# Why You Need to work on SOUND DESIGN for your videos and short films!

And the good thing about sound design is that sometimes even this clip, a fishing boat, diesel motor,
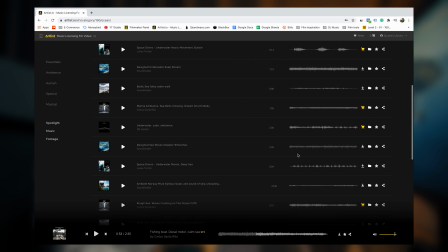[4:16]
calm sea can help in some situations, even though there is no fishing boat in your framing or in your project whatsoever. So sound design really comes down to creativity. You have to experiment, you have to try different sort of sounds out, and maybe it is working for you. So let's say you downloaded all these different sounds for your project,
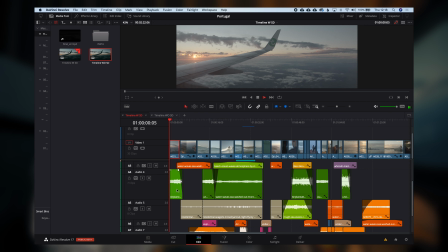[4:37]
put them in your folder and drag them into your project, and then you start layering. Start dragging in sounds and start experimenting with the sound. So this is what I made of it. So the first one, let's analyze this real quick. The first one is just the sound of an airplane.
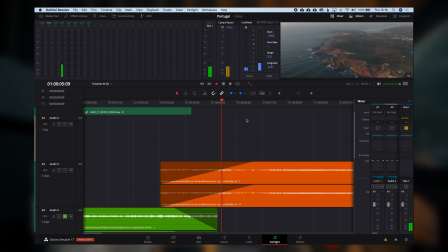[4:53]
I just searched for a sound of an airplane. It's basically a lower rumble sound. Makes it believe more that you're actually in an airplane.
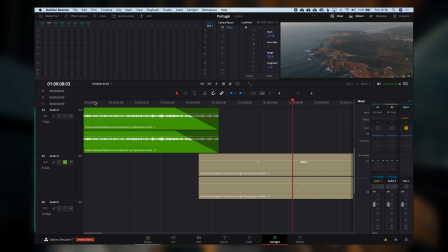[5:05]
Then we go over to... Let's go to the Firelight page. So here we go over to the drone shot.
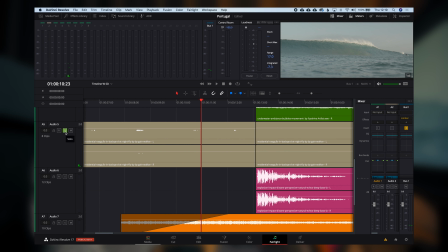[5:12]
And if we listen to the music or the sound effect that I put underneath. It's basically just ocean sounds.
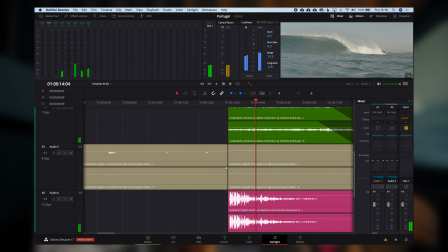[5:18]
Very subtle. It doesn't have to be that much. I also put some seagulls underneath. Very subtle. Then going down the line, now it's getting interesting because, you know, get this solo off. Now there is a wave breaking. And there was a challenge for me in this one because the footage is in slow-mo, so typically there's no audio on there.
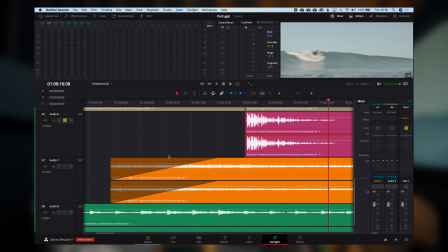[5:42]
Also the audio that my camera recorded was like, you know, literally just water sounds like...
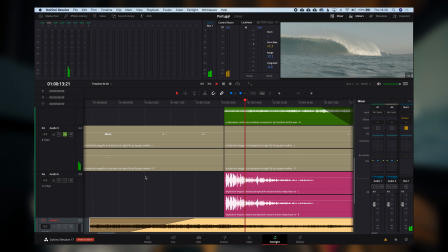[5:50]
So I had to basically invent this entire sound myself. So what that did was I searched for some impact sounds, that was for example this explosion sound. So I layered that on top of this one, take this one off,
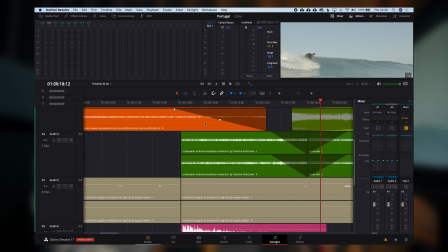[6:06]
just some noise like white noise basically
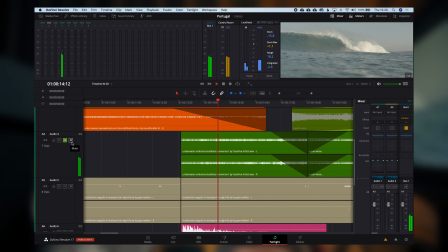[6:10]
that sort of gives the viewer the idea that there's water moving. Then again some seagulls that just very subtle on the right side so I panned it to the right and then we also got some underwater ambience so
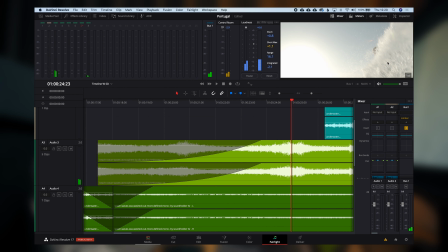[6:31]
that really gives the feeling that you're you know in there that's the feeling that I want to emulate here so going further here there's some very
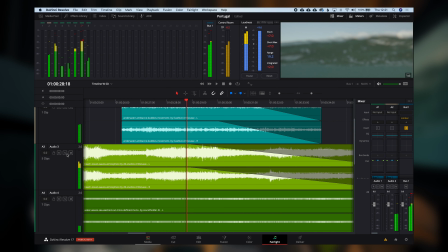[6:42]
intense water noise coming in because I I wanted to have this part exactly when my friend made the turn and so I want to have that feeling that some water is flowing over you so if we isolate this sound you
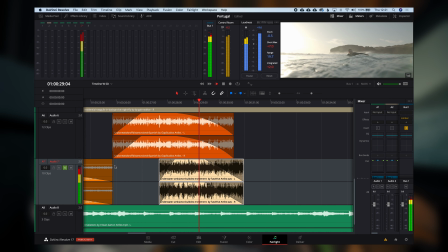[7:00]
can really hear the difference and then I also like to add some lower rumble usually when a big wave breaks there is a low rumble going on because there's so much water being thrown that there's some sort of like a audible you So,
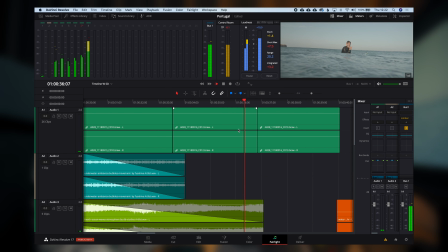[7:17]
that's what I did here. Some deep low rumble and then here as well.
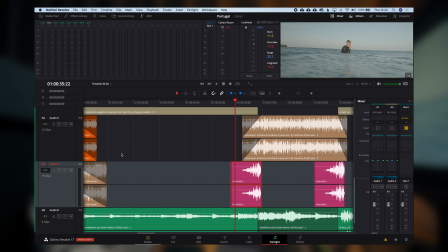[7:26]
And that sort of gives the idea that there is something big going on. And then this part was very important for the video. So, you know, here you've got a riser. Yeah, so I'm building up to something big,
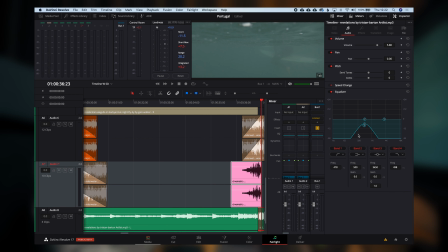[7:43]
let's say. yeah so if isolate this one it sort of draws you in
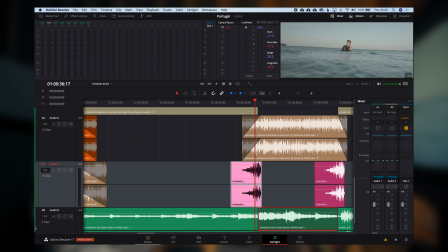[7:50]
there like you know a place where you cannot escape and that's what happens in the frame so we've
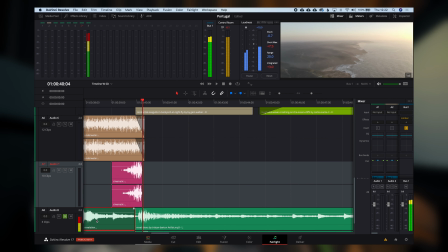[7:55]
got the water shot underwater shot and what I did with the normal music
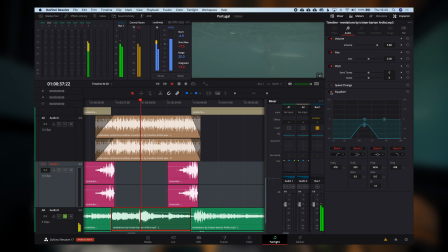[8:00]
with a you know the music that plays underneath is I basically just put a equalizer on it and really isolated the sound so let's see what happens here so so that's the sound with the equalizer on and this is the sound without.